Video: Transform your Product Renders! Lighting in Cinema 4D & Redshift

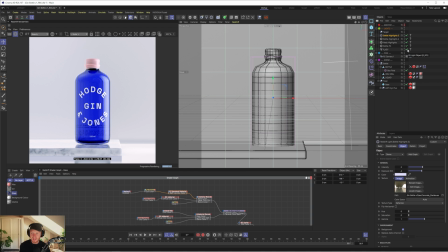244s
When you have so many lights doing so many little different things, you can make it a little bit more complicated, and usually more complicated than it needs to be.
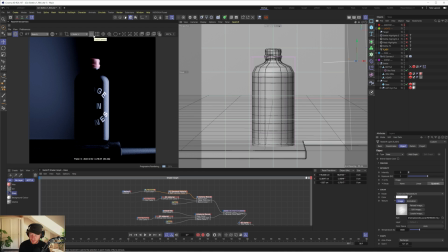250s
So let's start off with this right key light. Because this is going to be our key light, I do want it to light the whole scene.
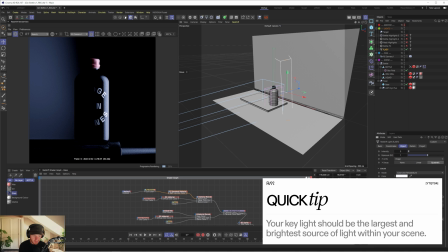257s
So at the moment, we're using this softbox fabric texture, softbox large.
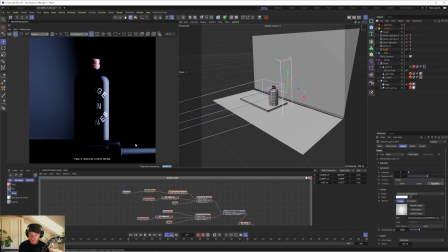262s
So one of the first things I want to do is I want to use this to light the whole scene. So I'm actually going to increase the width of this, and that should help to just, yeah, fill more of the scene.
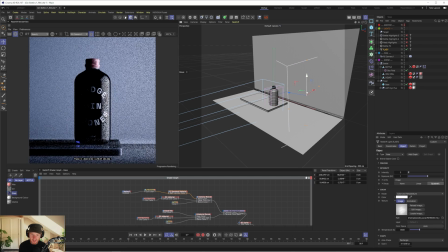272s
And then I'm going to bring it back slightly and maybe just lift it up. And by lifting it up, it's going to curve around the top of the bottle a little bit more. But now we're kind of losing it towards the bottom. So then I would probably just rotate that down slightly, or maybe rotate it back and also bring it back, which is kind of why it's cutting off towards the bottom.
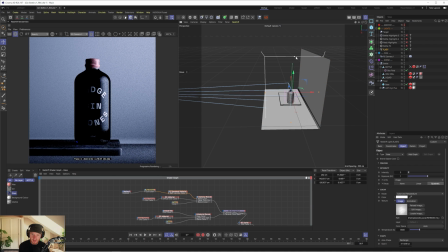292s
So maybe we just need to increase the height and potentially the width of this key light.
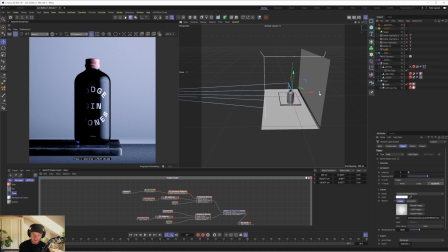298s
Let's have a look. Okay, so that's starting to feel more. So yeah, usually I'll try to just troubleshoot the issue and just see what is affecting it. Sometimes it can be other objects in the scene, but I think in this case, it's just a case of the actual size of the light.
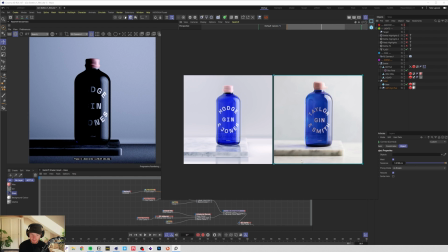312s
And whilst we're actually talking about the background, you can see in the reference, it's quite a soft transition in the background,
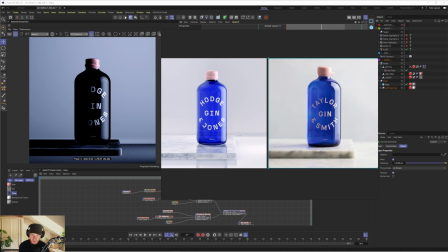319s
whereas this one, you can kind of see that harsh transition from light to dark.
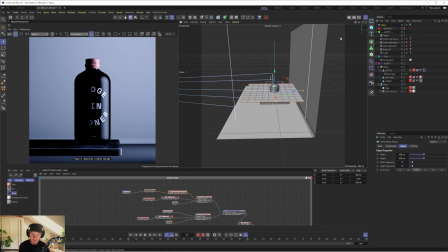324s
I'm just gonna rebuild this from scratch, which I think will probably be useful anyway. So let's have a look.
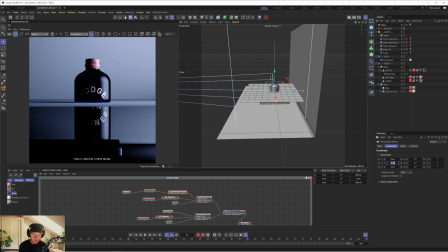329s
Let's just make sure it's sitting at the right height. There we go. That's cool.
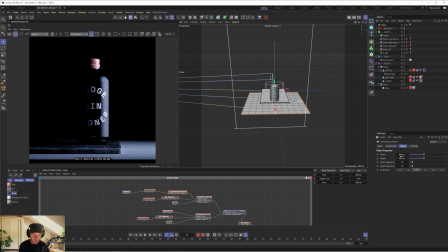335s
And let's just delete that original one. So we can create that same setup pretty easily with a plane and a bend deformer.
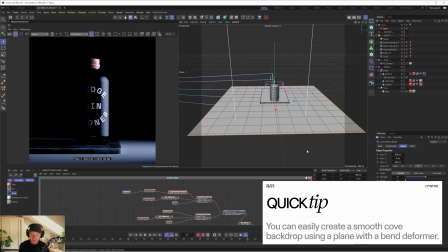342s
So whilst we have the plane selected, let's hold shift and select our bend deformer. That'll make it a child and increase the strength to 90.
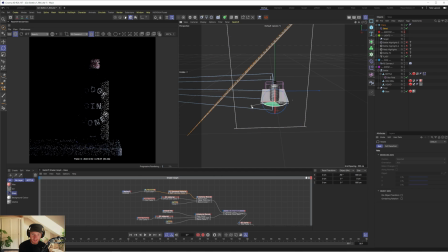350s
Hold shift to move in increments of 5 degrees and rotate this so that it's already kind of on the right angle. But now we need to increase the y-axis. So now we're actually going to get that curvature from the bend.
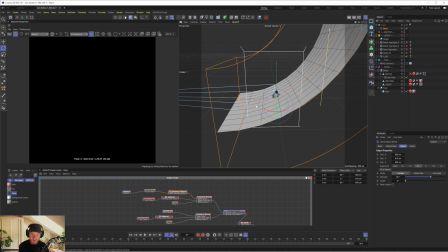362s
And now we just need to rotate it backwards 90 degrees. So now we've got that bend going on, we can probably just decrease it down and move it back.
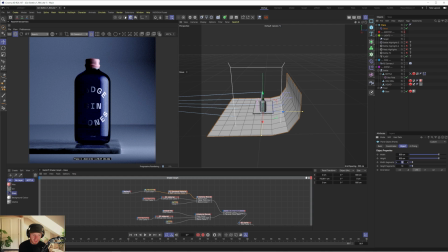370s
And obviously now we have not got a smooth background at all. So we can just increase maybe the segments up to 100 on the width and the height.
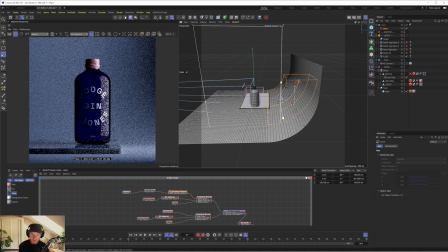379s
And you can see how when I scale up and down the bend deformer, that's going to affect how smooth that transition is. So I just want to round it out just a little bit just to create a much smoother transition in the background. And you can see already how that's affecting the scene.
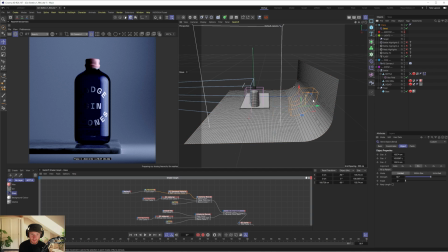392s
So I'm actually going to move the plane backwards and then move the bend deformer forward so that it goes higher up, and that way it's going to just fill a little bit more of the scene.
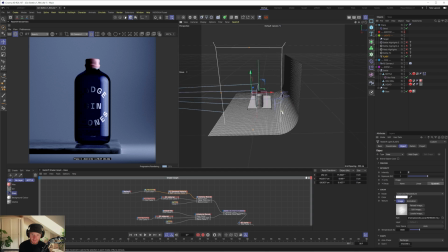404s
Now we have adjusted the background and we've moved the light ever so slightly because the light isn't intersecting with the background now like it was a minute ago. We're now getting it light the background and everything just feels illuminated.
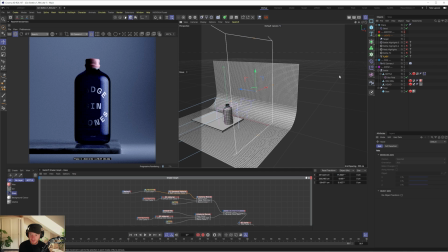417s
So we're kind of filling the whole scene as we should be, as this is our key light. So I think this is actually working pretty well.
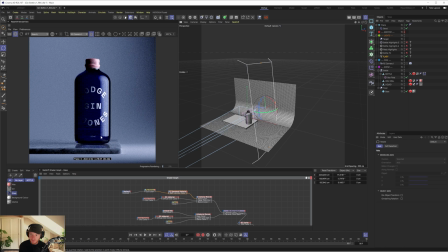424s
I think I want to capture more of the bottom of this bottle with the highlight.
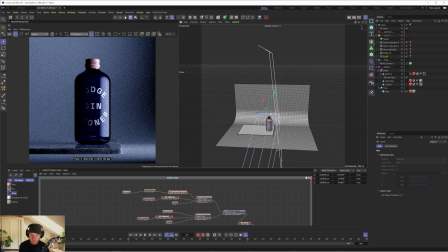429s
So if I was to rotate this back, no, maybe move it closer. Thing is, I can't really move it closer because I want it to fill the whole scene.
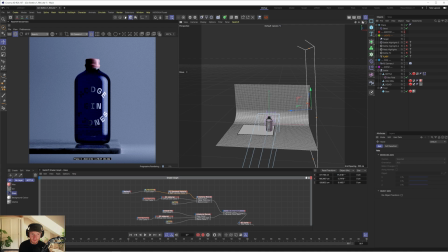437s
So let's maybe move it back. So first of all, we're filling the whole scene with light, which is what we want.
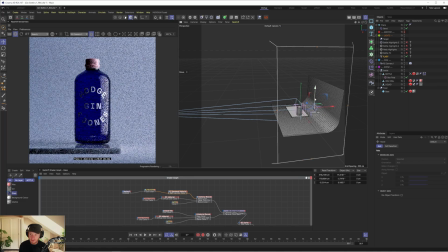442s
And then just increase the width of it. So there we go. Maybe move it up a little bit and rotate it forward so it comes over the top. And for now, we'll just leave it as is. I'm going to disable the floor quickly.
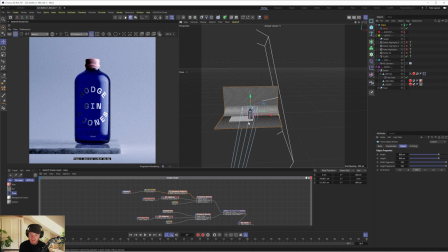455s
You can see how when I disable it, it lets us catch that little bit of light. So I wonder if we can decrease the width slightly. So you can see, yeah, as we decrease the width of this plane, we're able to catch more of that light towards the bottom of the bottle. And we can just bring this way down as long as obviously we don't see the edge of it in the camera.
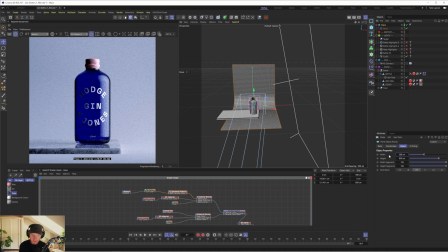472s
And as you can already tell, as you decrease the width, if you look at the edge of the bottle,
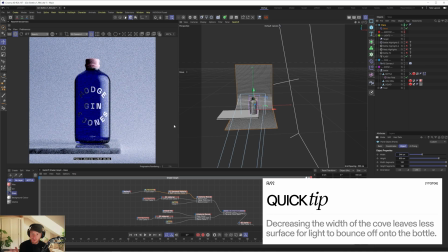477s
it's going to start to become black because it's got no surface for the bottle to bounce off.
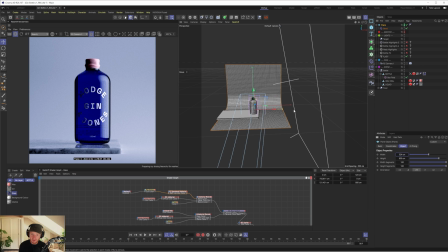482s
So obviously now we've got this black strip because there's no background. So maybe we just need to increase that a little bit just to fill the bottle a bit more. So this looks good.
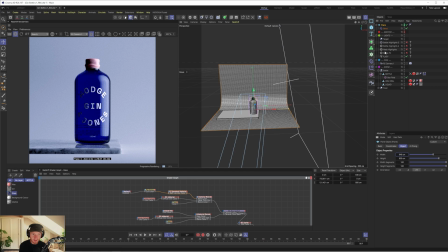491s
And I think we have achieved a little bit more light towards the bottom of the bottle. It's not obviously perfect, but I think we're already heading in the right direction. So maybe we can just shift this down. And what I actually might do is just put a target tag on this light and target that towards the bottle.
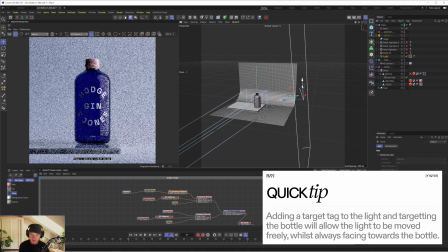506s
And now we can move this light around much easier without having to constantly rotate it and reposition it. So let's have it around about here, I think.
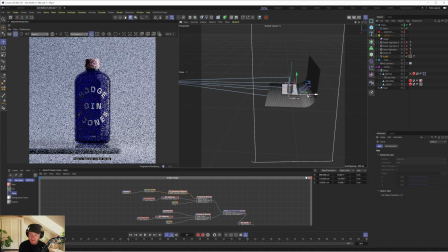515s
So it's kind of arching over the top, and let's maybe move it just so it's slightly behind the bottle. And that way we're going to get more of that contrast in that lid. So you can see as I move it forward, it's going to fill more of that lid. And that way we've got a little bit more contrast. So I think now we can get away with increasing the width a little bit.
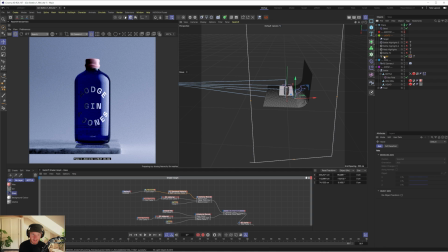534s
And I think I'll just decrease it a little bit. So I'm going to put the spread down to 0.5.
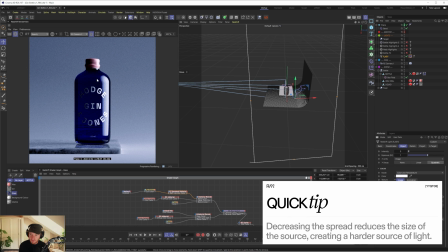539s
And you can see already that's going to make that a little bit more intense. And what I'm trying to do is create a nice harsh edge to our highlight.
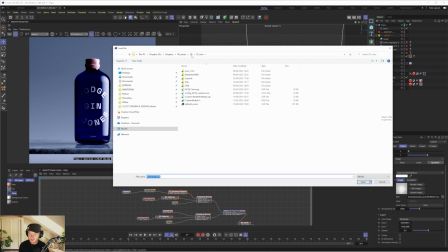545s
At the moment it's quite soft. So maybe I'll try a different texture. I'm going to grab one of the softbox fabric one.
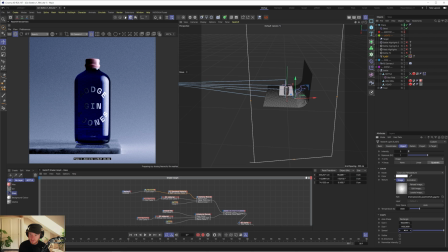552s
This is my classic go-to. Let's try turn the spread up to 1, see if that changed anything. Okay, so you can see already that's a bit harsher, but now it's a lot weaker. So maybe we'll just increase the intensity to kind of balance that back out.
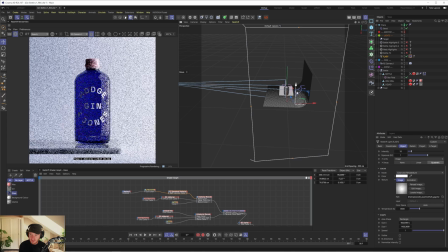565s
There you can see now we've got that much like harsher edge to our light, which looks good. And now we could probably bring it down a little bit, and probably I would just dial that back. So maybe like 8 intensity, maybe we'll put the exposure back down to 0. Okay, cool.
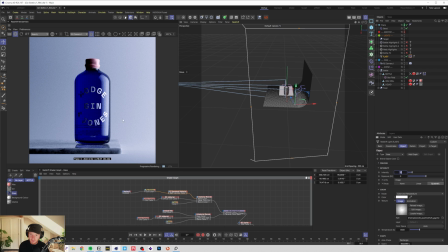579s
This is looking good. So another thing I'm keeping in mind is that you want to have some sort of gap between the edge of the bottle and the highlight.
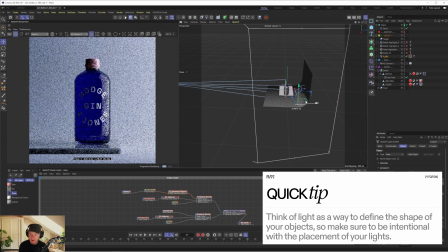585s
Otherwise, if you run it right to the edge, obviously we can't anyway because the background's in the way, but it would basically blend the bottle into the background, and you want to be able to create some sort of separation.
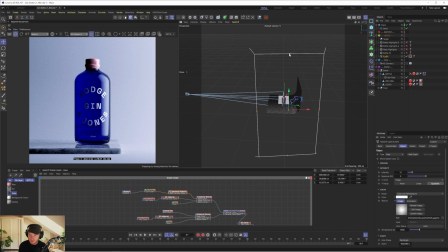593s
So I'm just going to move that around a little bit, and now maybe we can increase the height. and see if we can catch her a little bit more towards the bottom, but I don't think so. So, and then we should increase that width. And I think that's looking good.
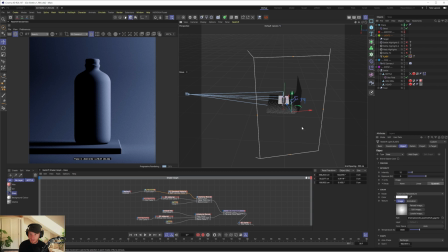606s
So if we look at our clay render, we can kind of see the lighting we're getting. And yeah, okay, so it looks like we've got some temperature in here. So I actually want to just get rid of this. So I'm just going to set it to color for now, because obviously we've added a lot of like cool tones to that light.
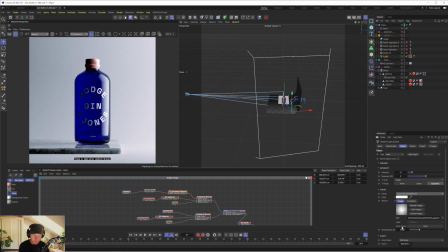619s
So now you can see we have a white background. Before we had color and temperature enabled, and it had been increased to 8500. The default is 6500. That would just be like a neutral temperature, so that you can see that gives us like a nice clean result.
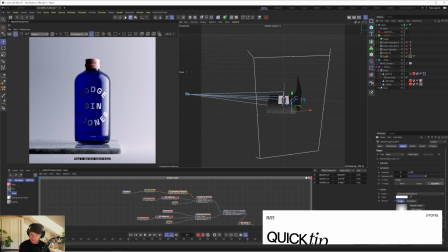633s
If you decrease this number, you're going to get a warmer light, and if you increase it, you'll get a cooler light.
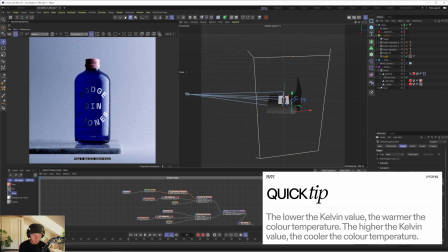638s
So we had it on 8500, so the light was quite cool. And I think we just want to leave it on 6500, or just change it to color.
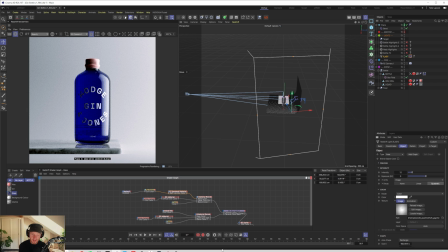646s
And now we've got a nice clean result. So the next thing we'll do is add in some of those reflections we were getting on the left hand side here, which we already kind of had going on, but as I mentioned, we were using an exterior HDR.
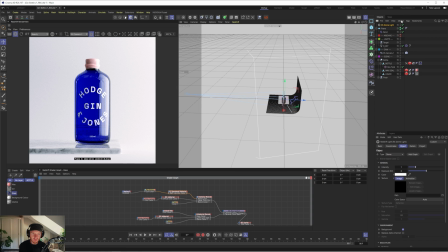660s
So I'm actually gonna just bring in a new dome light, and I'm gonna get a bathroom.
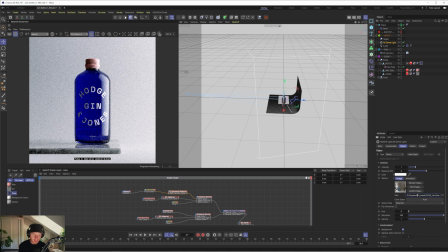664s
So at least we're using some sort of interior, and we'll get some interesting like interior reflections. And what I'll do actually is I will disable the key light for now, just so I can focus on the dome light.
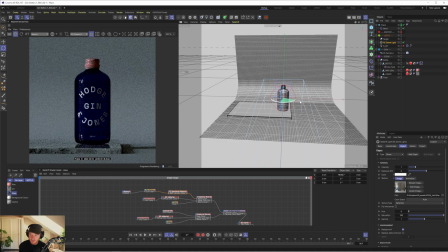675s
So straight away, even just rotating it around to the right like this, I think that looks good as is. So if we now just turn on our key light, you can see we've got those reflections coming through.
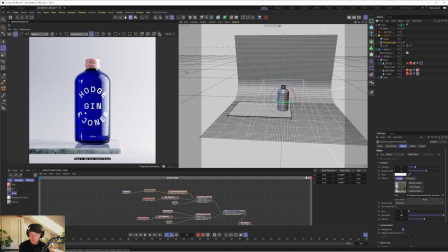683s
What I'd actually now do is, because obviously they're super bright compared to our key light, we just wanna make them a lot more subtle.
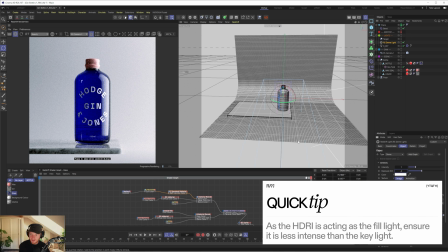689s
So I'll drop it down to maybe like -2. There we go. And now you can see some of those reflections coming through, and it's important to make sure you're using the right working space.
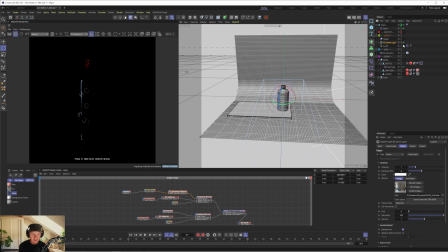698s
So we'll set that to scene linear rec 709 sRGB. And now we can enable that key light, and this is looking good.
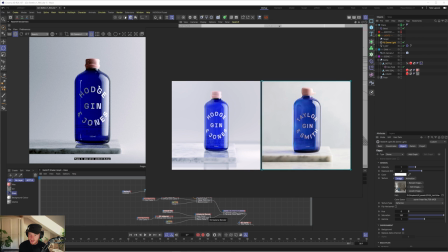706s
So straight away, if we just compare it to the original, we have that stronger kind of sense of direction from the lighting,
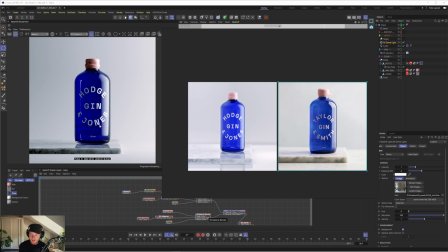714s
with a strong key light on the right hand side and then some subtle reflections on the left. And we've also got a much smoother background with quite a just like white soft backdrop, as opposed to like seeing that harsh kind of change in light. Okay, so that was the lighting section from the Patreon tutorial.